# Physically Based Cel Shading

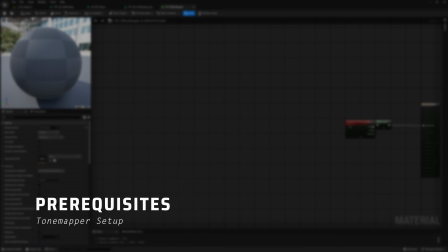498s
For how I see it,
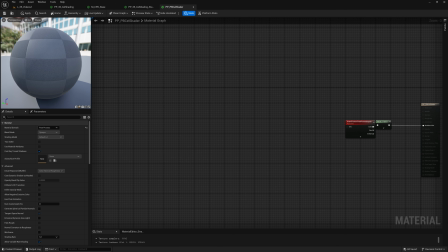499s
if we want to make a cel shader in Unreal without diving into its source code and basically rewriting all of it, there is one hard constraint that we're not allowed to break. Our work must stick to the physically based rules.
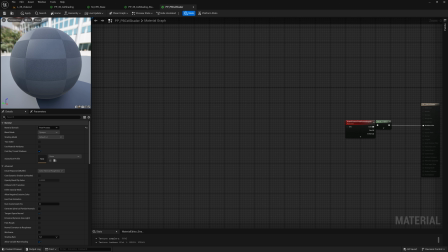516s
So, the first step will, of course, be properly setting up lights and tone mapper.
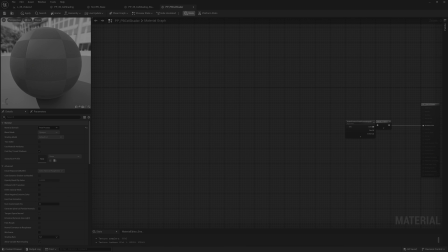522s
I'll briefly explain the motivations behind the setup I'll walk you through, but I won't repeat myself on why and how things work better in that way.
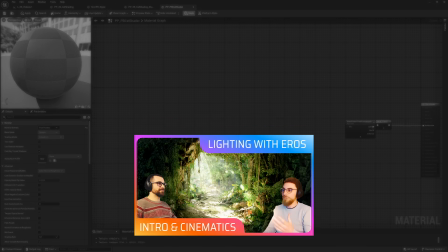531s
If you're interested in the topic, in my channel you can find a series of videos specifically dedicated to lighting in video games,
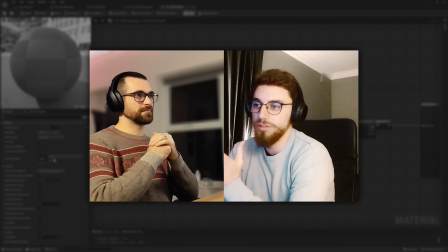538s
in which every concept is exposed by someone that knows way more than I do about this stuff.
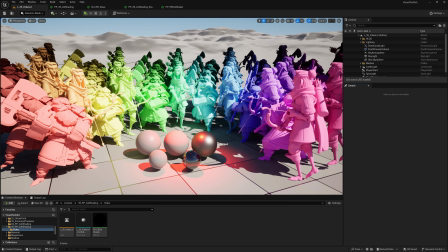544s
In fact, a big part of what you'll see me doing in this video is an application of the new knowledge I gained by working on those videos.
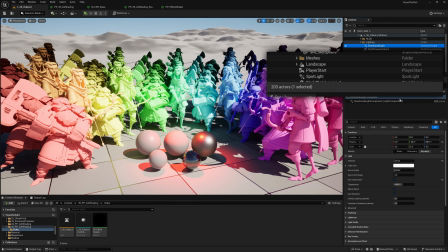552s
So, let's start from the sun,
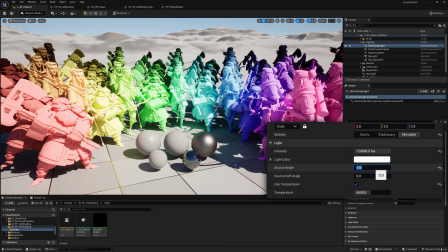554s
120,000 lux, and source angle at 0, since for our cel shader we want our shadows to be super sharp.
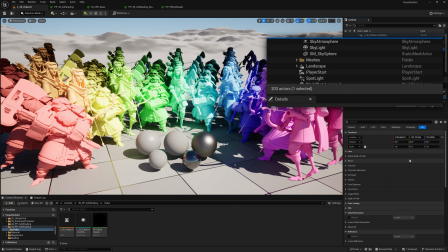562s
Let's now go to the post-process volume and let's go with order. Let's remove the bloom to have a cleaner image.
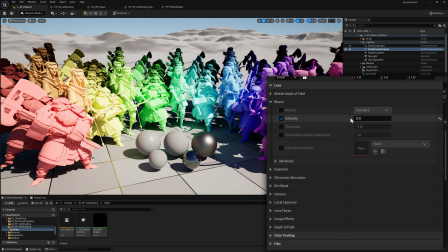569s
We can use it, of course, and to be honest, if I had to use it, I would use the convolution, given its clear superiority, but to be honest, it's just a disturbing element at visual development stage, so off it goes. Let's set the correct exposure for a daytime with a clear sky, like the one we have now.
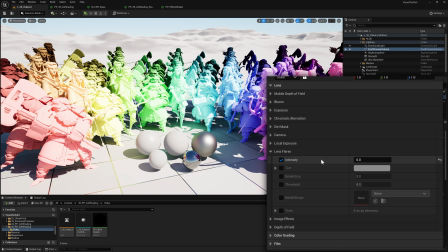587s
No lens flares, no vignette, since, like the bloom, they only dirt our image for now.
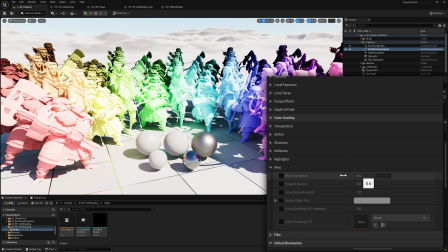595s
Let's reduce to a minimum the blue correction so that the blue tones pass through with proper vibrancy.
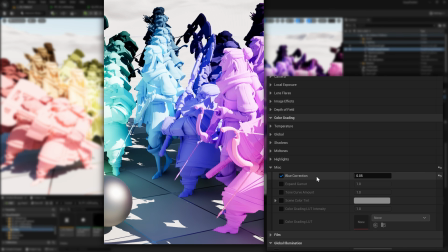601s
Yeah, at the moment it's quite subtle, but later it will become more evident. I'll point again at that so you can see better what I mean.
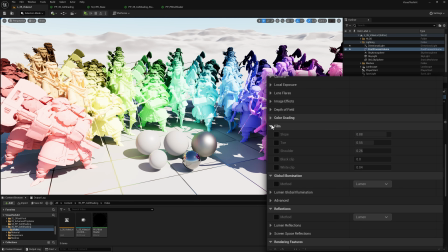607s
Now the most important part, setting up the tone mapper. If you follow the videos on lighting, you'll recognize the values I'm about to set.
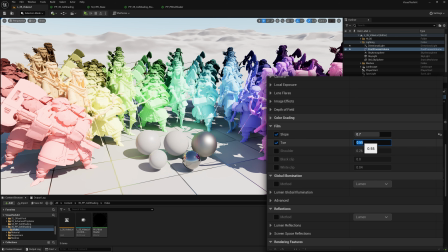616s
Slope at 0.7, tone at 0.3, white clip at 0.
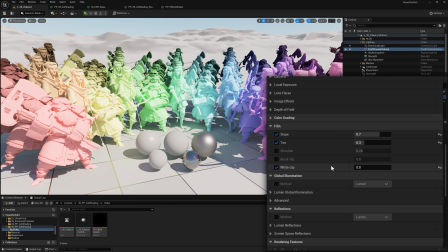621s
The aim is to obtain a dull, low contrast, low saturation image.
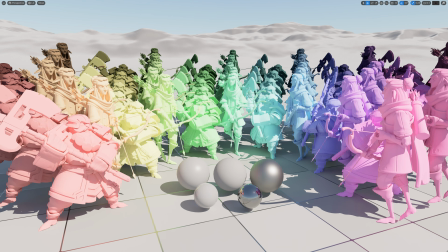625s
This is normally a friction point in a production context, as people that don't know how images work just see a boring outcome, and they start to complain, add bugs on Jira, assign new tasks to make a better image, and panic spreads among producers and managers.
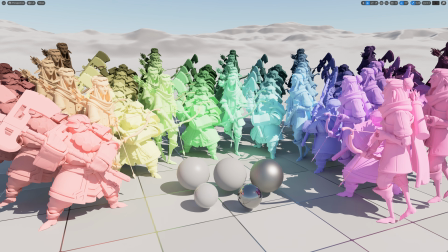641s
While who knows about photography, cinema and video making finally realizes that even in video games we can work professionally on images.
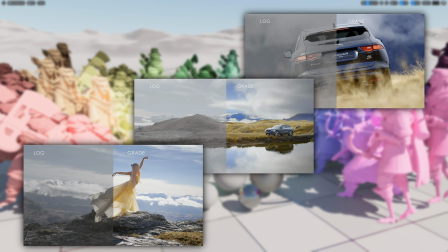649s
What you're seeing now is the equivalent of a raw shot with a properly set professional camera.
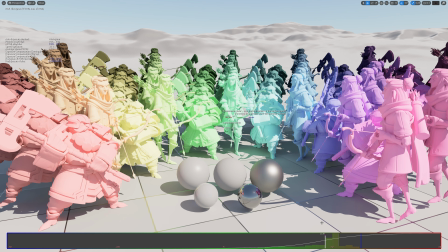655s
It looks like that because we're compressing in the captured image as much data as possible in order to maximize the freedom we have in post-production.
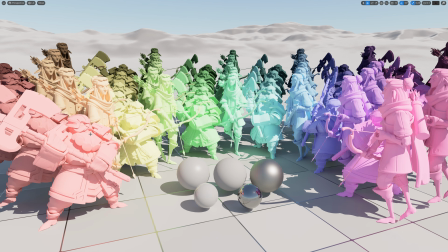664s
I can give you an immediate example of this.
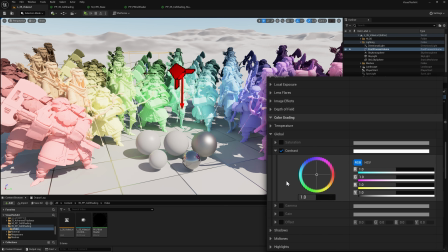667s
Let's go to the color grading tab under global and let's set the contrast to 1.25 and the saturation to 2.
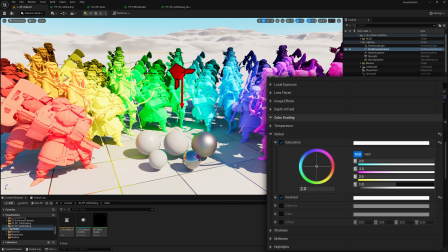674s
And now our colors become as we would have expected. Moreover, it's now also possible to observe better the effect of the blue correction.
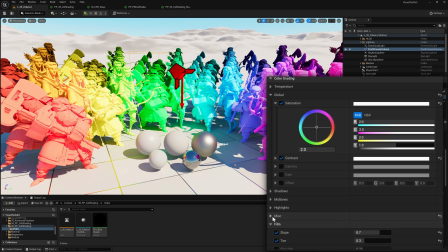683s
You know what? Greens are coming across a bit too extreme. Let's reduce their saturation. Alright, let's continue on the list of parameters in the post-process volume and we reach lumen.
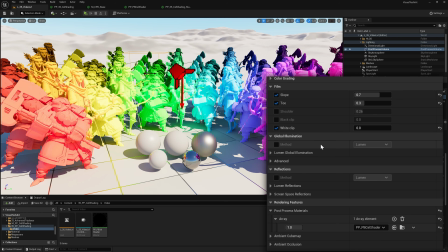695s
Now we have a choice to make.
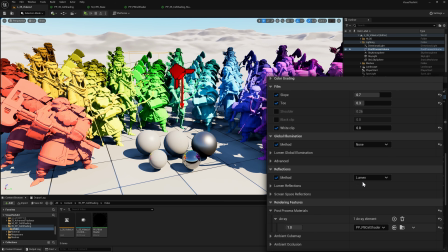697s
Remove all GI and reflections altogether or keep them and fight against performance issues and artifacts.
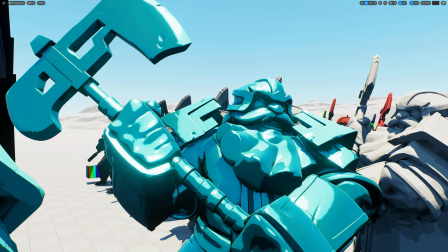704s
The result you can get without them is very good, to be honest.
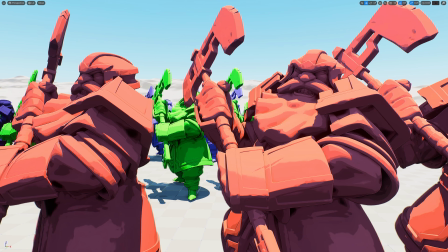708s
You have more separation between colors and shapes, and for a toon image I think it works very well.
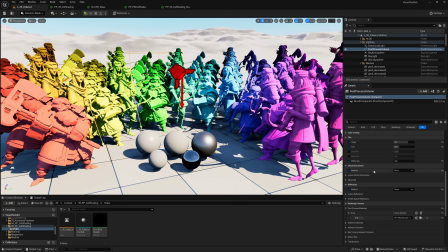715s
On the other hand, with lumen, everything will look more organically integrated in the scene.
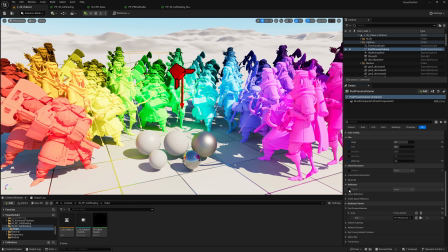720s
Keep in mind though that you'll likely need to use higher quality settings than usual, to suppress as much as possible its artifacts, which will become very apparent and annoying thanks to the quantization of light made by the cel shading.
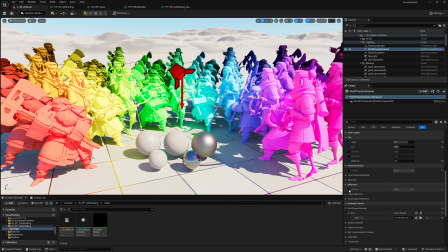734s
So, your choice. In this tutorial I'll keep lumen on because it will give me a clearer way to later show off a thing that I'll do in the shader.
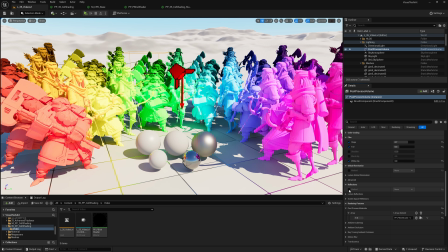743s
But other than that, if you disable it, you'll still be totally able to follow this video in its entirety.
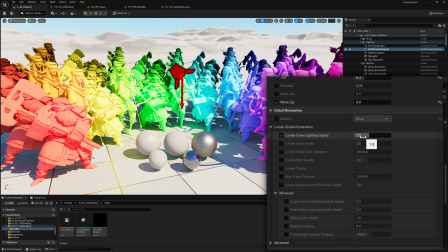749s
So, as I said, let me raise lumen's quality settings. The only thing I'll set to a minimum is the update speed, as it will make the cel shading bands derived from the GI luminosity wobble less.
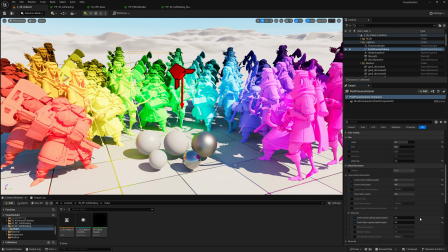761s
And we're done with the post-process volume setup.
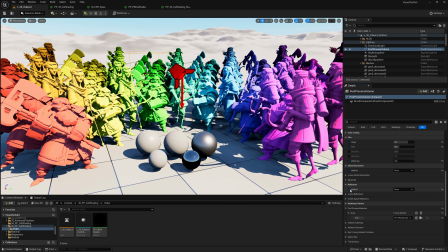765s
Just in case you decided to disable lumen, it's worth mentioning that this enables the screen space ambient occlusion. It can be useful to tune it up to give some more volume to the scene, or you can disable also that to reach an even flatter look.
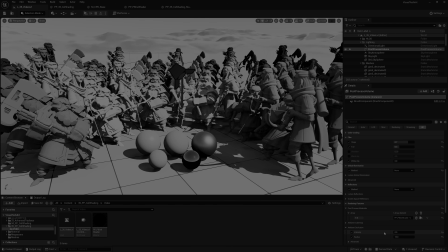780s
Oof, are we finally ready to dive into the shader? Not yet. As you'll surely know by now, perfectly setting up the lights of a scene without also following up with a proper material pipeline for the props leads to disaster anyways.
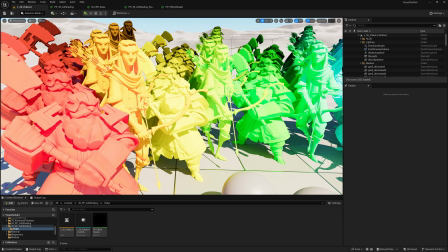797s
So, let's have a quick overview of the self-imposed rules I've come up with in this project to have consistent results that work well with the tone mapper and post-process. They are a bit different and more restrictive than the usual PBR guidelines, I may say.
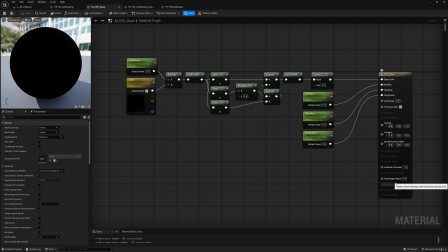813s
For all these test meshes, I'm using this single test material that I've set up with a bunch of parameters for base color, specular, roughness and metallic. All of them are set as custom primitive data,
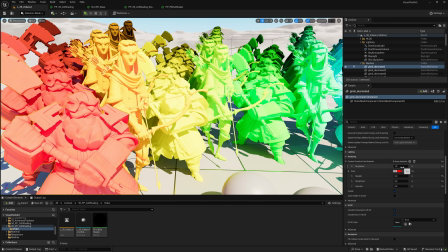826s
so I'm able to change them on individual meshes instead of creating a ton of material instances. The, let's say, default setup for a material that works well with a cel-shaded look is specular at 0,
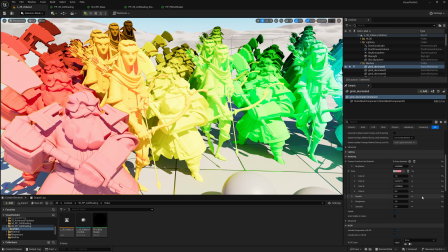841s
roughness at 1 and metallic at 0, so it becomes pure diffusion and it's shaded only based on light direction, without any reflection or a highlight that moves relatively to the camera.
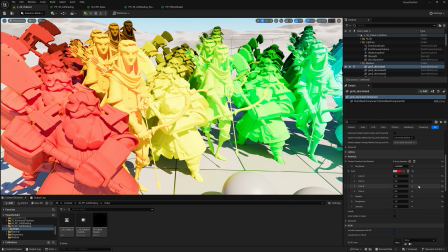853s
One hard constraint that I've imposed to the assets in this scene is that their base color saturation must be capped at 0.5.
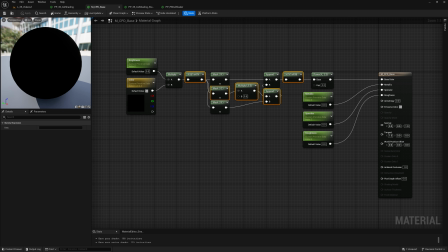861s
This is, yes, to ensure a better raw-looking image out of the tone mapper, but mainly because I saw that, with values lower than that, we start to lose pieces of indirect light contribution. Look at this red Gimli, for example.
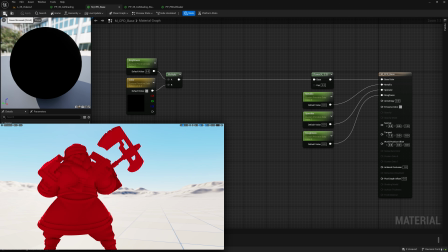877s
If I saturate it more than that, I completely lose the bluish contribution coming from the skylight, resulting in a more boring result. And, more than anything else, it wouldn't be consistent across the scene, as other objects with less saturated colors will still get it, creating a visual disparity between high and low saturated props.
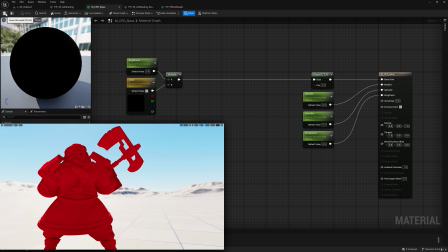897s
Moreover, a saturation of 1 introduces some zero values in the base color buffer,
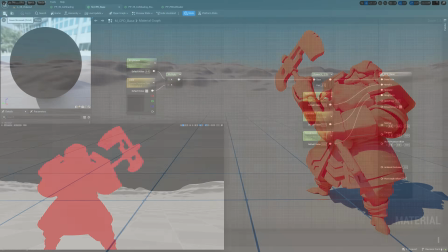903s
that, as we'll see later, always brings some problems. Aside from that, the electrics and metals can be set up as usual.
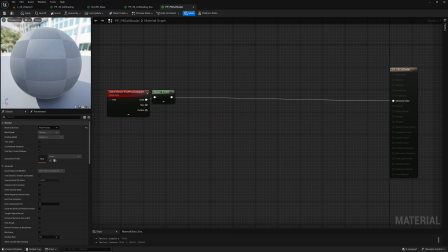911s
Let's finally go to the node graph and work on this so-called cel shader. And hear me out now, as what I'm about to say is the foundation on which all the subsequent work will be based upon. As we already said, if our post-process material runs before the toon mapper,
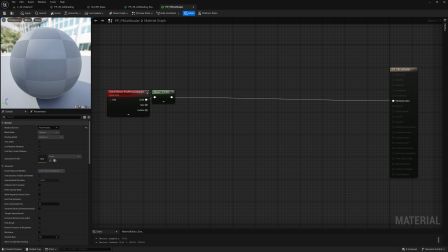930s
the image we work with is the raw render of the engine, in HDR. This means that colors haven't been remapped to a range that can be displayed on the screen yet, but they still contain literally the luminosity values of the scene, which will be physically correct if we set up our lights properly.
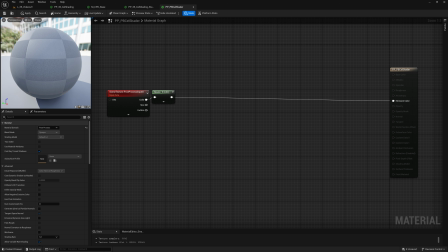949s
And, as we saw earlier, we can grab the brightness of the image by calculating the max value of its RGB component. Now, I want to show you a thing, but to do it I need a way to print the pixel values on the screen.
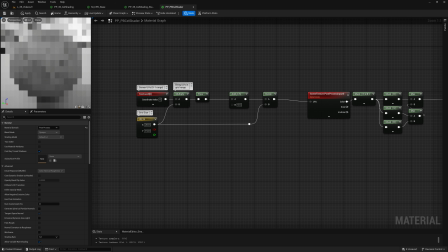964s
To do that, I divide the screen in a grid and I sample only the pixel at the center of each cell. In this way, I create nice and wide areas with constant values that I can pass to the function
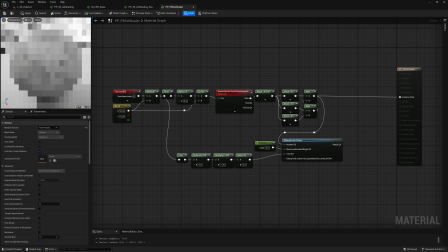977s
debugScalarValues to overlay the printed value of each cell.